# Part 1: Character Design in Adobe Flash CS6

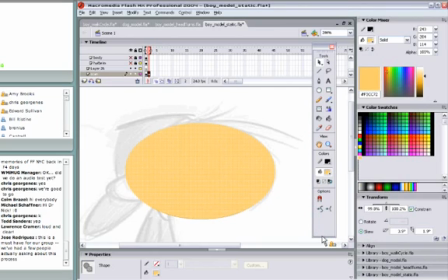8:13 Now we still have the original black oval underneath this. At this point, I grab my free transform tool. I hold down the shift key to constrain the proportions.
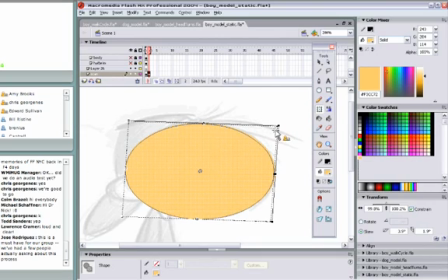8:29 And I just basically make this layer, or I'm sorry, this shape, smaller.
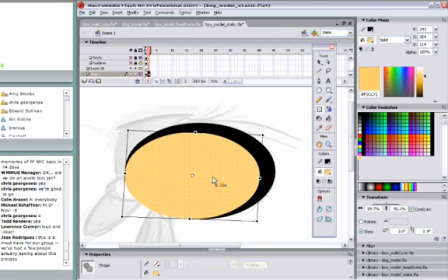8:35 And now I have the freedom and control to move this shape around.
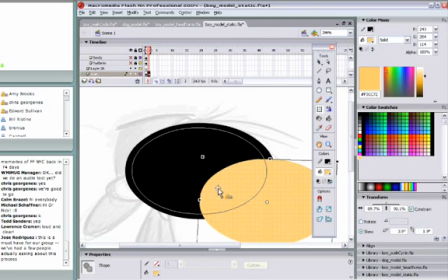8:40 And the reason why I do this is because if I were to create this shape with an outline, the outline would have the same weight. And for this character, I like to go for an outline that has a varied weight, because I think it gives more volume to the shape.
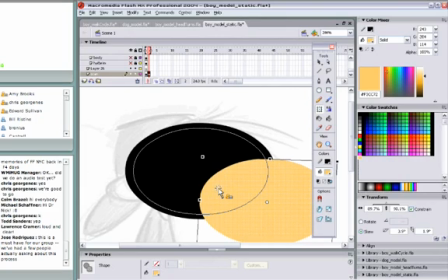8:58 It gives you a little bit of a hint of 3D or a little bit of a hint of depth. So what I usually do is I'll offset this shape. I can even nudge it with the arrow keys if I want to,
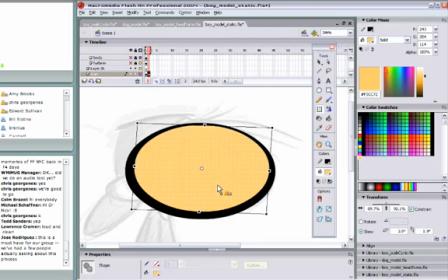9:09 and then I just let go and click anywhere off of the shape, and here I have his head. At this point too, I could add shading, but I usually wait until I've finished the character before I do that.
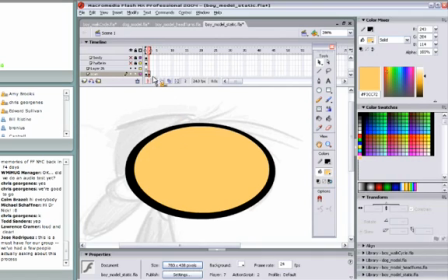9:24 Now, since we have the basic head shape, I will then hit F8 and make it a symbol.
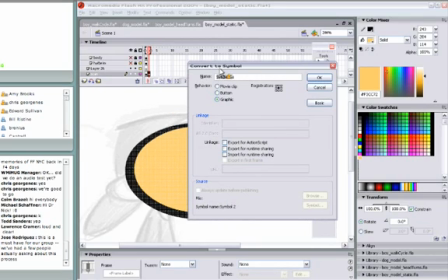9:33 And I'll just call it symbol 2 for now. It doesn't matter.
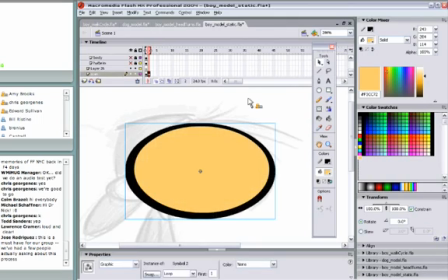9:39 Normally I would give it a name right now, but I've, as you've already seen, I have all these symbols already made in my library, and it's just easier. I'll show you later what they all are and how I've named them. And so now what I'll do is create another layer
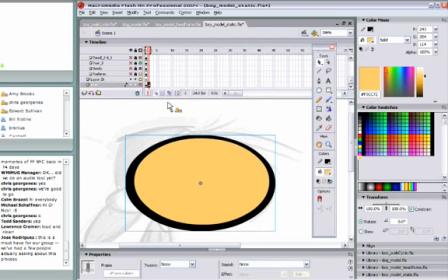place the layer, move the layer below what I'll call my scan layer that has my scan on it. I'll take this shape, click and highlight the keyframe, and just drag it, get it off this layer.
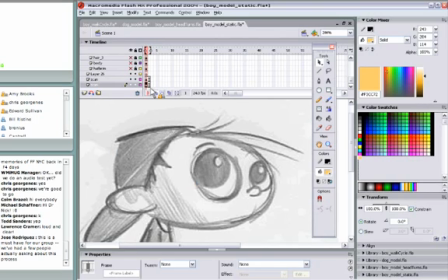10:12 So now you'll see it exists, but it's below my scan. I'll go back and create this blank keyframe next to my scan.
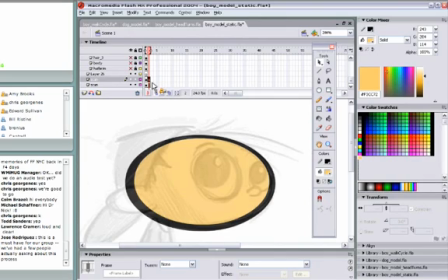10:24 So now I can see the scan, and now I can see a hint of the shape I made, and I'll move on. I just go and now I'll make the ear, let's say.
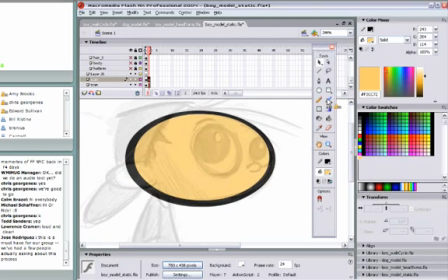10:35 And I'll do it the same exact way with a little bit of a difference that I'll show you in a minute. Let me blow this up so you guys can see it a little bit better. I like to work up close.
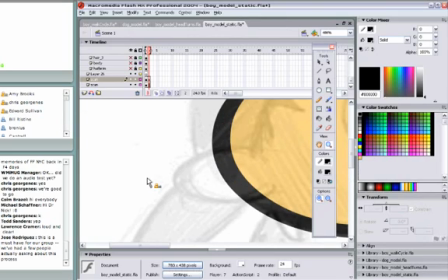10:48 It's just, I think I have a little bit more control when the stage is magnified as much as possible. I deselect the outline also when I make these shapes.
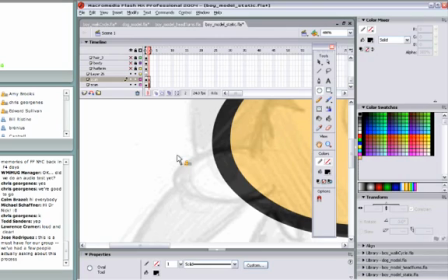11:03 And again, don't have to be exact on the first try. I'm going to make his ear.
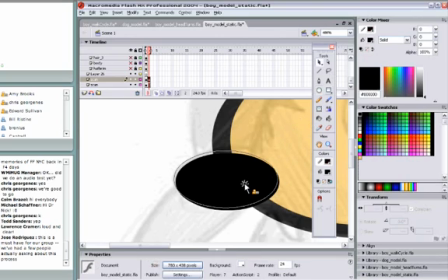11:08 And now, I usually like to, instead of having exact ovals all over the place, sometimes I'll grab the arrow tool and I'll pull the shape around just to make it a little more interesting. Change it up a little bit.
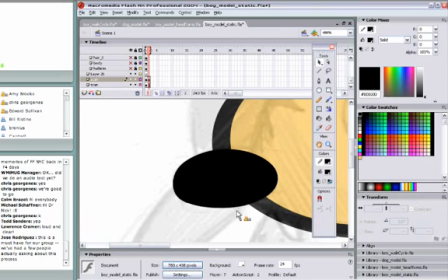11:25 Something like that. And again, I use the sketch as just a reference. I usually will refine the character during this process. As long as I get the basic sketch in there, I'm fine.
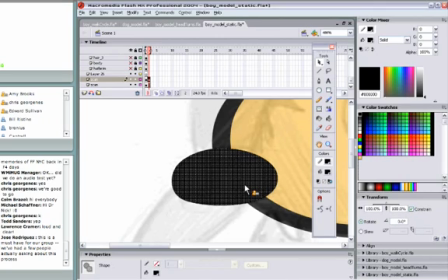11:39 I select this black shape, and just like the head, I do a copy, and then a paste in place. Grab that color, my fill color for the skin.
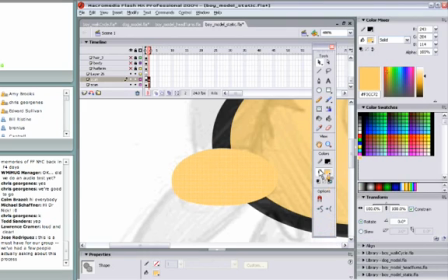11:55 Grab the free transform tool. Hold down my shift key. And now, the difference being that I mentioned earlier with this shape is that I kind of want those black outlines of the ear to taper off towards the head to make it look like it's attached to the head.
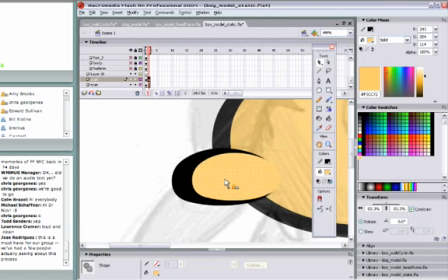12:12 So I position this a little off center and overlap the lines, the black shape underneath it to the right. And maybe I'll play around with it a little bit more.